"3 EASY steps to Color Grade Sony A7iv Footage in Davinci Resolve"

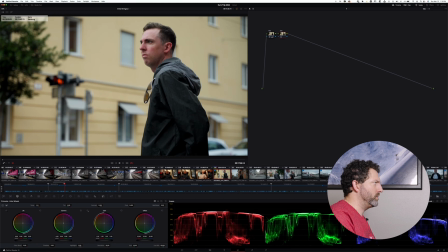there we're gonna start working on our contrast and we're gonna start pushing that and this is one of those moments where I wish I had the black magic micro panel and even the mini because I'd be able to do this without
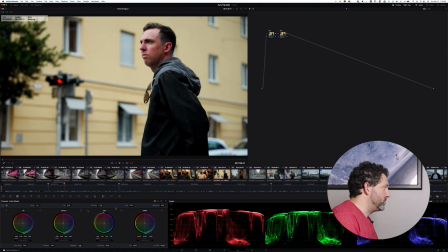my mouse so playing with the contrast I'll do it one more time so I'll bring it up a little bit and then the other thing I want to do is play with the pivot I want to see like where I can move
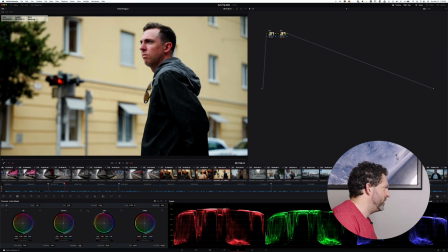it and still try and retain some of the blacks you don't want to lose those too much and you can see it really helps start to shape the image and give it tone and detail and then from there I'm gonna start playing with balance
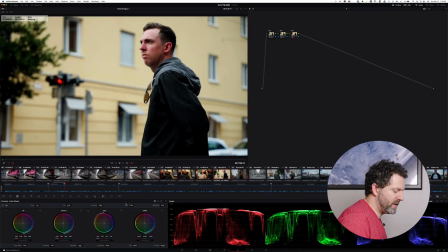Sony footage tends to have a bit of a green tint to it so I'm just going to use my printer lights which is basically the offset wheel to try and fix it so in this case I'm going to take it down by one point of green I don't think it can come down
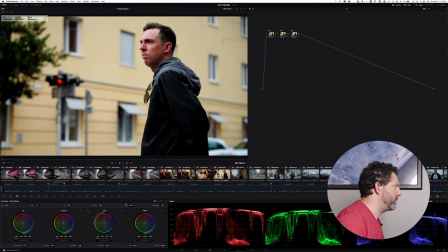that far because you can see it gets pretty magenta in its face so I think by bringing it down by a half point kind of starts moving it in the right direction yeah so that's basically all I would do to really shape an image of that nature and then it's it's getting there
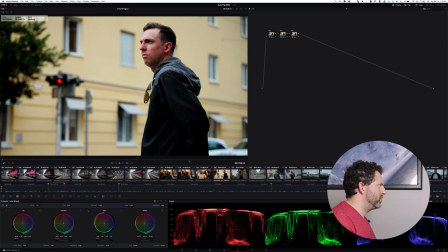I mean I feel like it is missing something I think it's a little too blue at the current state so I think I would bring up the yellows a little bit again with the printer lights by just hitting six which brings down the blue channel and that is starting to get there but
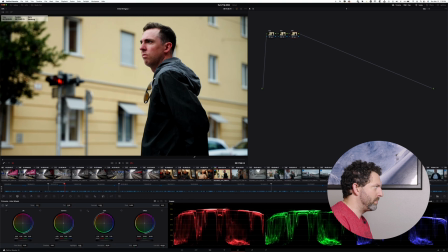I think there's a lot more that we can do to really make this image pop right now it's just my brother against this yellow building and it's I'm trying to find ideas that
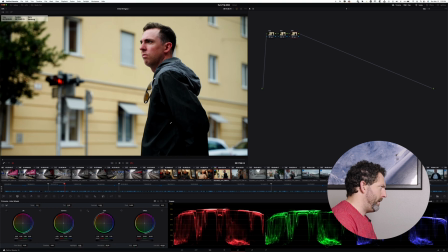I can use to like just make it separate a little bit more with that in mind there's two things that I think I'm gonna do the first is I'm gonna create a parallel node and I'm gonna get a
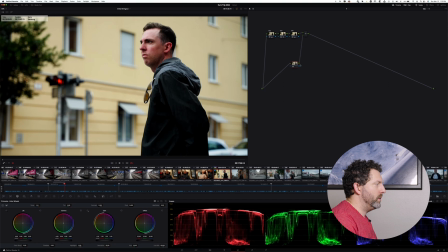clean feed here All I want to do with this is I want to use a depth map. And this is a new feature in DaVinci 18 that's amazing. It's been really fun to play with and it's been really cool to just see how it impacts
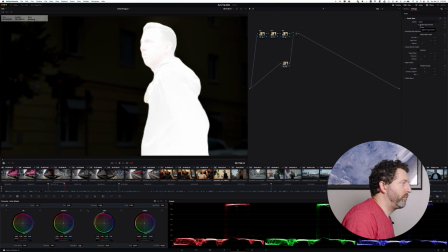the color that we can manipulate. And it's unfortunately processor intensive, but in many ways I think it is incredible. So, what we can do is just start pulling it down a little bit, and we can play with the near limit a little bit,
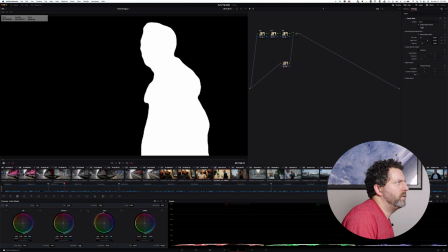yeah, something like that, and then if we invert that and
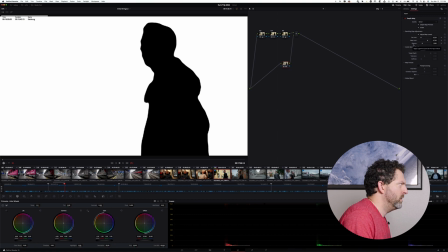make it better so it gets a nice clean key, and I turn off my preview,
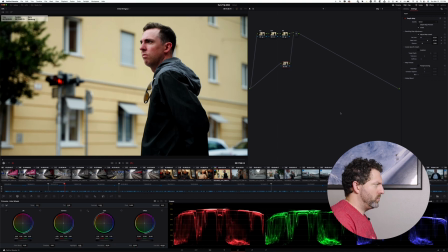I now have the ability to pull down the yellows a bit. If I want to create a little bit more separation between the bright yellows in the background and my brother in the foreground,
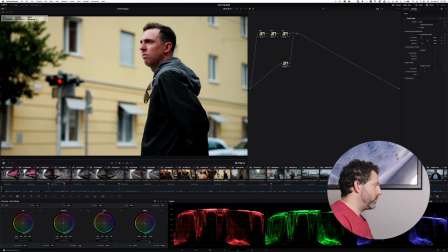I can now do that. And what I will do to move it in the right direction is pull down the offset because I want it to be a global adjustment.
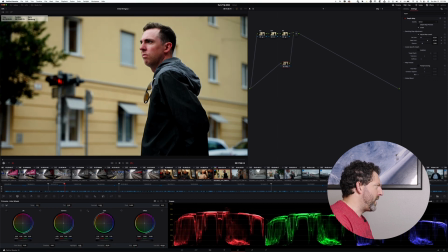I don't want it to be something that's just going to impact the highlights.